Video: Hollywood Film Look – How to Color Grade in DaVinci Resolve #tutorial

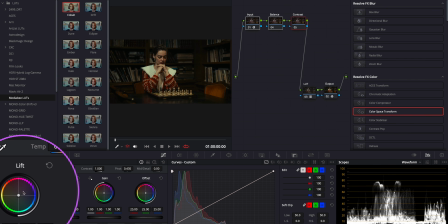246s
For this, I'm using the lift, gamma, and gain wheels under the primaries. I'll be using my mini panel for this part. It's just way easier, you know, and faster than using the mouse. While I'm adjusting, I'm keeping an eye on the waveform,
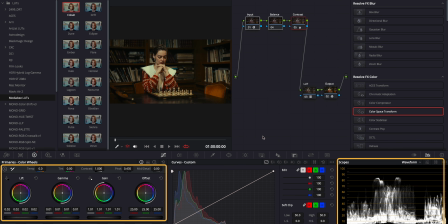264s
making sure nothing is clipping and everything is staying where it should be. Good. Let's also take a quick look at the Talon's face. Yep, it is staying right around 50 to 60%,
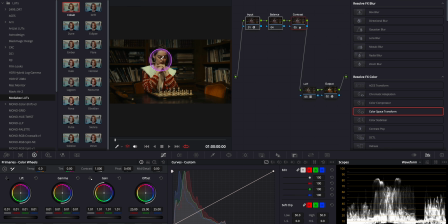280s
which is perfect, especially since she's lit from above by the warm light. Now let's check the color balance. For that, I'll switch over to the parade scope. Okay, looking at it, you can clearly see the blue channel is sitting much lower than the red and green.
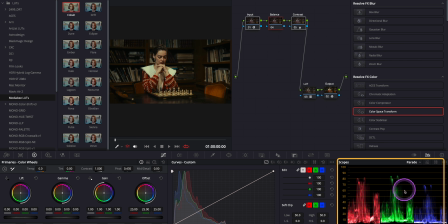298s
which usually means the image is leaning warm. But considering the mood of this scene, that warmth actually works. So I'm going to leave it just the way it is for now.
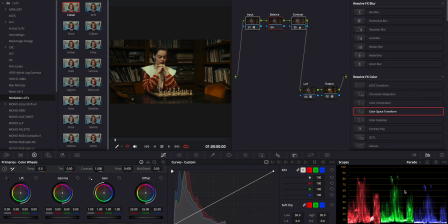310s
But before we move on, let's also take a look at her skin tone, since that's probably the most important part of a well-balanced image. For that, I'll switch over to the vector scope.
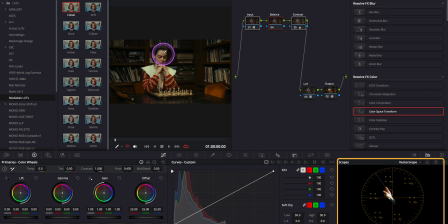325s
Okay, looks like her face leaning a bit too yellow, slightly off from the skin tone line. To fix that, I'll add another serial node and use color slice. Here, let's gently push the skin hue a bit more toward red.
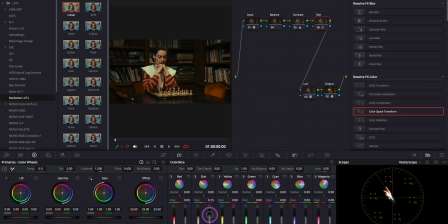345s
And maybe bump up the saturation a little so it feels more natural. Let's check it now. Yep, it's looking better. While we are here, I also want to tweak the reds in her cardigan.
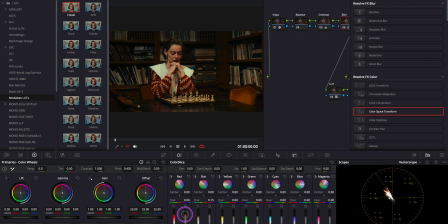361s
I want to make it feel a bit warmer and denser to match the mood. Okay, let's do a quick before and after. Okay, this is looking good, but after that red adjustment, her skin is looking a bit too red now.
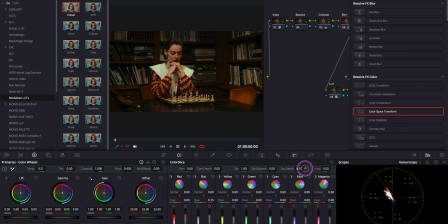379s
So I'll tweak the saturation depth to tone it down a little bit, especially in the highlights. Let's check it again. Oh, I'll turn on the qualifier.
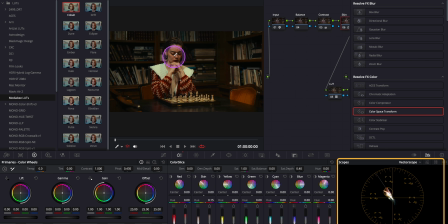392s
Yep, as you can see, it's much closer to skin tone indicator now. Maybe just a tiny boost in the skin saturation. Perfect. I love it. Alright, now let's add another node and create a window to make the talent pop a bit more.
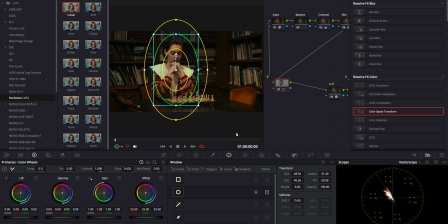412s
Here I'll use the mini panel again. It just makes it easier to adjust the shape. Good. And before we forget, let's track it. Awesome. Now let's pull up the waveform to double check her exposure.
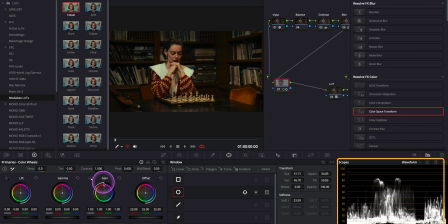429s
Okay, it's actually looking pretty good, so I'll just make a small adjustment here. But what I really want to focus on here is the outside of the window. So let's add another outside node. And also let's name them properly to stay organized.
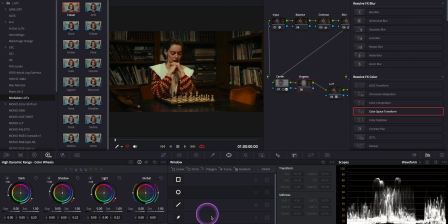447s
Good. Now in this outside node, I'm going to lower the exposure slightly to create a subtle vignette,
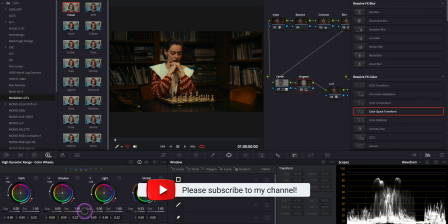455s
just to draw more attention to the talent. Perfect.
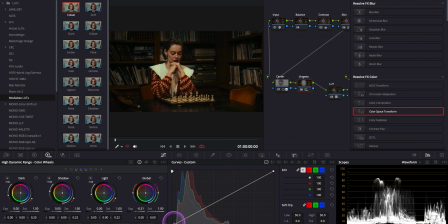460s
Maybe we can also lift the darkest parts just a touch using the custom curves. First, let's lock the shadows here and gently lift the darks.
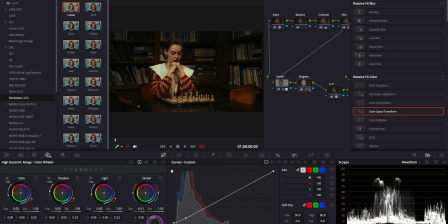473s
Great, love it. Let's check how far we've come. Nice, looking perfect.
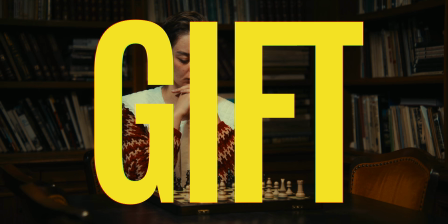480s
Alright, if you made it this far, I've got a little gift for you. As a thank you for watching this video, you can now use the code
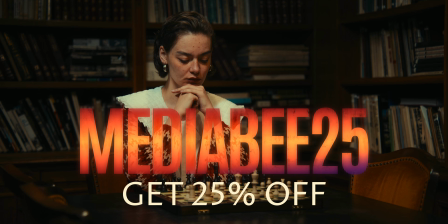489s
Mediabee25 to get 25% off the Mediabee Cinematic LUT Pack.